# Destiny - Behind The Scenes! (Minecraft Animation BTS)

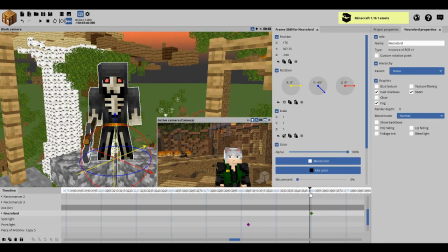(20:49)
This face, it's priceless. This is priceless. Just look at this face, man. Just look at this face.
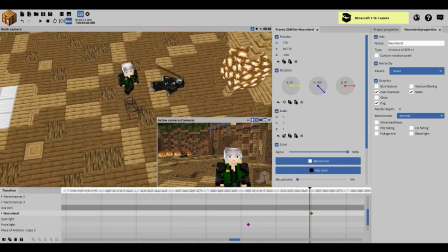(20:59)
Just look at this face, man. Just look at this face.
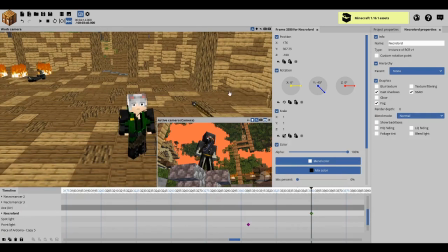(21:07)
I didn't even intend for this. Okay. So then you have like him looking down.
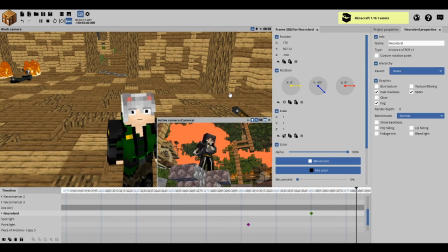(21:15)
He's like, "That's right, it's me. Come at me, bro." His legs kind of bend a little bit because I didn't want them to be completely still. Then Kyoshi's movement's a bit wacky here, but I kind of like it. It's a bit snappy.
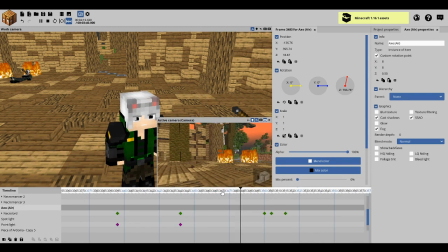(21:33)
One thing I would say is a problem with this animation is the fact that he falls so quickly and then gets up so quickly.
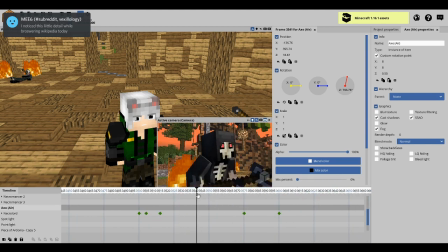(21:40)
I had to do that because of time constraints, but then it kind of slows down as he.
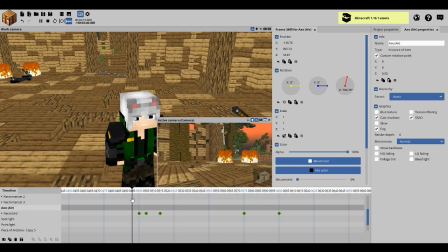(21:46)
And as there's that shot of him. So it's kind of inconsistent and it's a little weird looking. But oh well. Then he gets up. There's a bit of depth of field in the camera here. Okay, I can't actually render this without it freezing. Come on, please. Render!
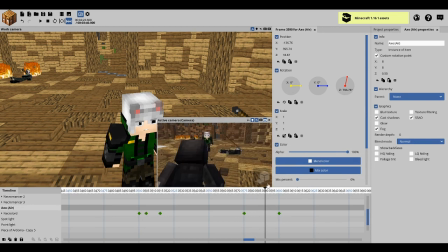(22:04)
Okay, I'm just gonna have to do this. Yeah, there's a bit of depth of field, so you can't see Kiyoshi. I didn't want to like animate him really well in this shot. So that was just my getaway.
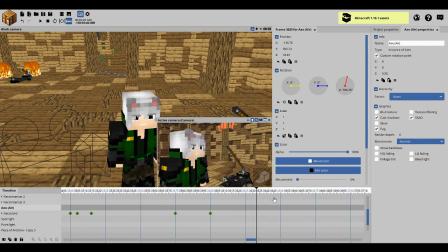(22:16)
Yeah, I'm lazy. Then he has this character animation. It kind of whacks out here, but like you can't see it.
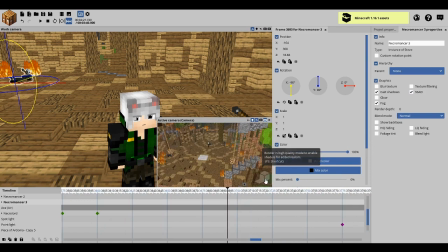(22:27)
Then there's a lot of depth of field here as well, which like that's a kind of a bra moment. You can't really see anything. I don't really like that shot. I like this shot though, where the Necrolord spins around his axe menacingly, like he's ready for a fight.
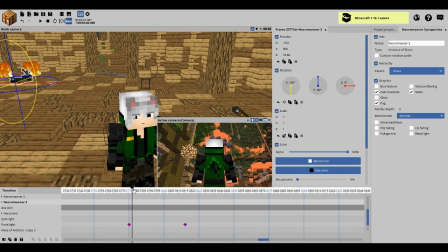(22:42)
I love spinning weapons in My Animator. It's so easy too. Then Kiyoshi draws out his two swords, and they're a bit. There's actually the size of these swords has decreased a little bit. They're only 0.75% of a full sword in terms of size.
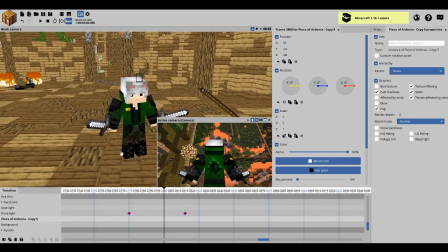(23:01)
I just thought they looked too big in default size for My Animator, so I just decided get rid of. Sorry, not get rid of. De-lengthen.
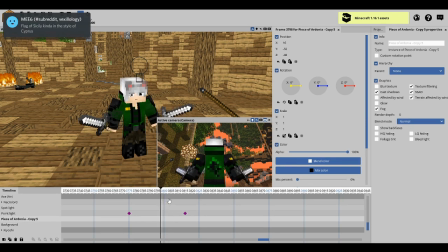(23:14)
Desize and resize the swords a bit to be a bit smaller because they would look a bit better that way, at least in my opinion.
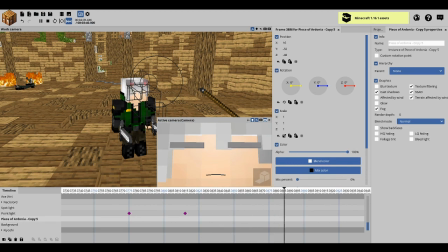(23:21)
And you have this close up of his face as he closes his eyes. Here's another flashback part, which I'm going to skip again.
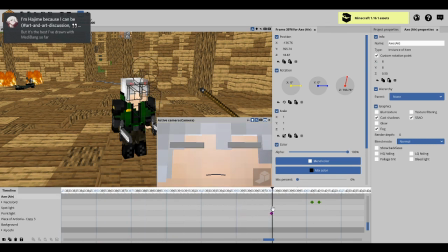(23:28)
It's sort of just a frozen shot of his face. Lighting changes a bit here. I prefer this lighting to this lighting, actually. Lighting changed there because the Necrolord would have come and then interfered by casting shadows and it would have looked really bad, so I decided to move the light.
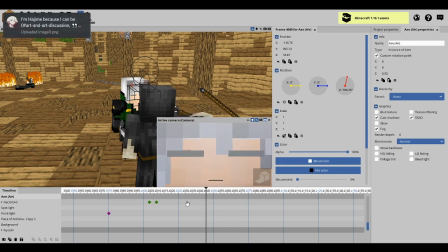(23:47)
Then we have him opening his eyes at the second chorus, and
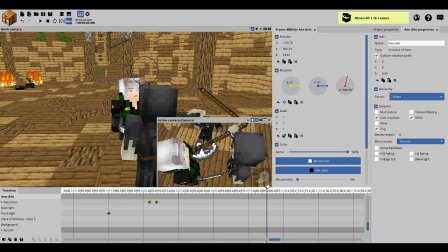(23:54)
I originally wanted to do like proper fight choreography in this part, but I just didn't think I was ready for it yet,
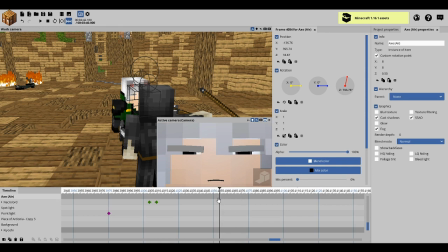(24:01)
so I just had to do like, I didn't want to disappoint though, so I just kind of did like a half proper choreography.
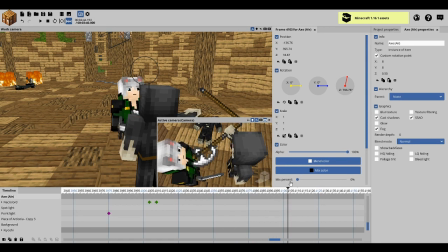(24:06)
And what I did in this case is had these slow motion shots of like singular actions, like the Necrolord swinging his axe here, Kiyoshi dodging the axe. The Necrolord's pupils dilate a little bit, they shrink, it shows that he's a bit surprised. He actually underestimated Kiyoshi a lot.
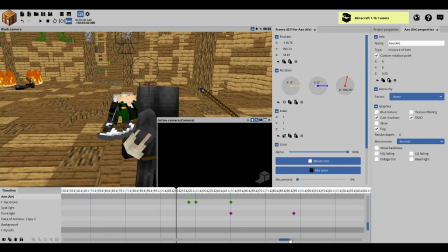(24:25)
And then Kiyoshi's smiling because like he knows he's not as he's a bit better than the Necrolord thought he would be.
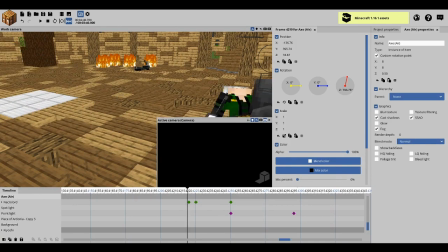(24:32)
Then they whack out and go here and repose themselves.
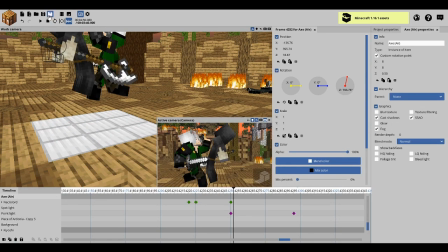(24:38)
For the next camera shot, there's a lot of wacky intermission animations that just.
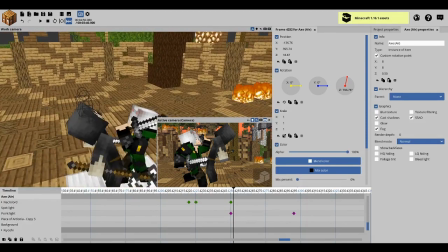(24:44)
There's just all those movements that look really weird, but luckily you can't ever see them on the animations.
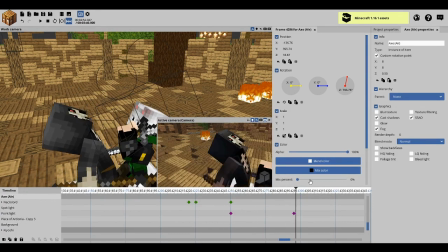(24:50)
Then you have Kyoshi delivering epic uppercut to this guy.